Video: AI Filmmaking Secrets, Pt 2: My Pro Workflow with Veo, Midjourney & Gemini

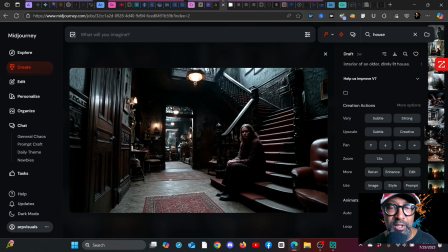And as you can see, when I did the generations, it came up with this one, which was actually pretty good. However, I really don't see the man in that image. And remember, if we're doing a constant push, then I'm going to need like a back door or something.
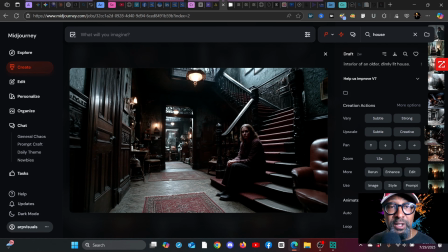And right here, I don't see any back door. Excuse me.
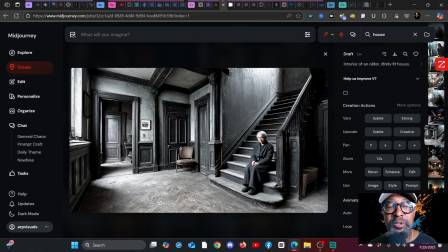Let's go to the next image. So here you can see I have an elderly woman, so I did not specify the age in my prompt. So you do need to be as detailed in your prompt as possible.
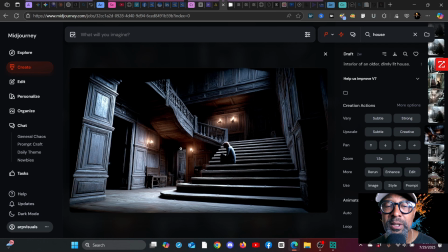Here's another one, pretty good, but I don't see a back door that is a straight push, and I don't see the guy, and the woman is not even facing the camera, so that's going to make it really difficult as far as camera movements go.
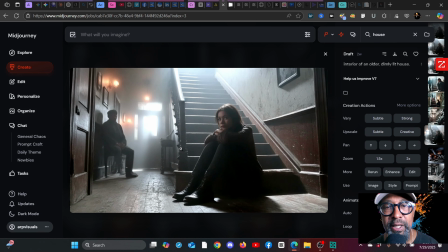Wow, came up with this one. I really liked this one, and despite the man's leg kind of being missing a little bit, I figured it was some good prompting and movement prompts, animation prompts, whatever you want to call them, that I'd be able to kind of hide that little aberration in this image. As you look in retrospect, actually some pretty good ones.
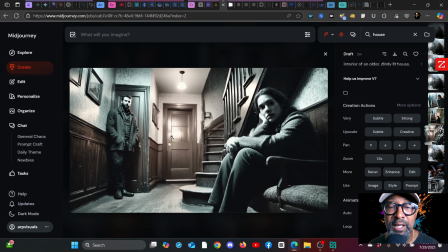Here's another one I really liked. I could push past the guy, go through the back door, enter in through another home.
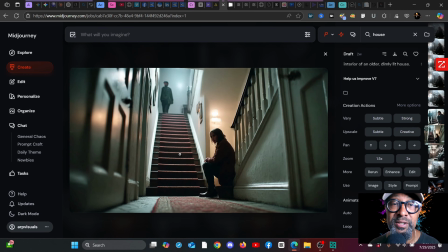Here's another one that would not work because he's up the stairs, and quite honestly, we're not going to go, up the stairs and then back around and try to find an exit or something like that,
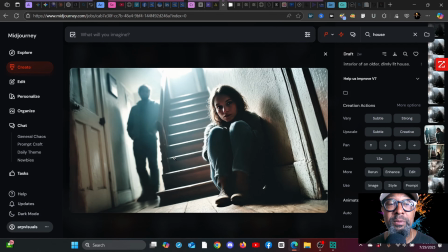so that didn't work. Here's another one was actually really good, and in retrospect, I could have used this. But, I decided upon this initial one right
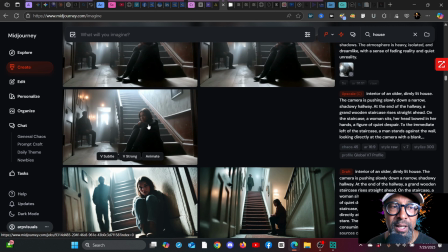here. So that became my upscaled image.
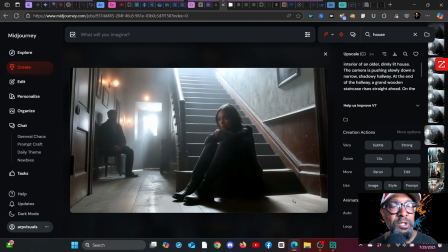And then I asked through the automation with low movement. So you'll find it right here, low motion, auto low. This is what it came up with.
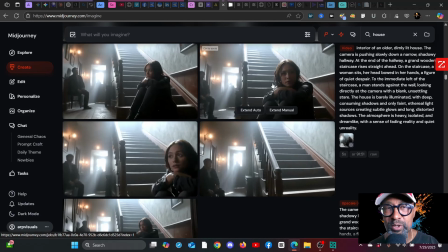So now it just becomes a matter of personal preference and what you think is going to work next.
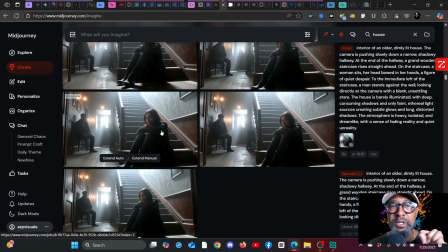Now, one of the things I want you to point out, and these are some things you really need to pay attention to. Her mouth is moving in this one, and there's no dialogue.
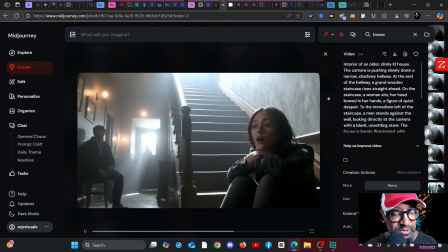So unless, a fly went in her mouth or she's trying to gasp for air, no, that one's not going to work.
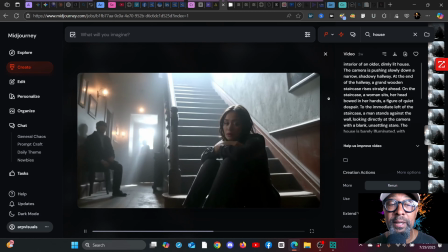All right, then you have this one right here, but you have this person moving in the background. And a lot of emphasis is on the woman, not on the
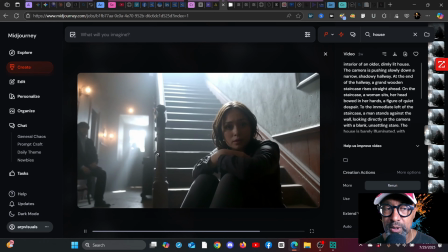following shot that I want to accomplish. So that one did not work.
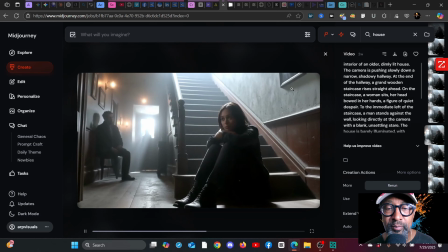Here's another one. So the person in the background doesn't look like they're really moving, and she happens to turn and then look at the guy, which I'm like, you know what? That's pretty powerful. So let's go with that movement. And that was going to be my reference frame for the next generation. Now, how did I accomplish that? So one thing you have to do when you're creating an animated music video is always be thinking about your next shot. How are you going to frame it so that the shots have a very nice, smooth transition from one into the other. The challenges I see with many people out there is that they will put a prompt into Veo directly and just kind of let it guide them the entire way. And to be honestly, I have a problem with that actually being called filmmaking when, I just do. And I don't think that you yield the best results. Always be thinking about how you are going to frame your next shot. Now, one thing I did to do that was I actually did a very simple thing, and that was go to the lyrics of the song.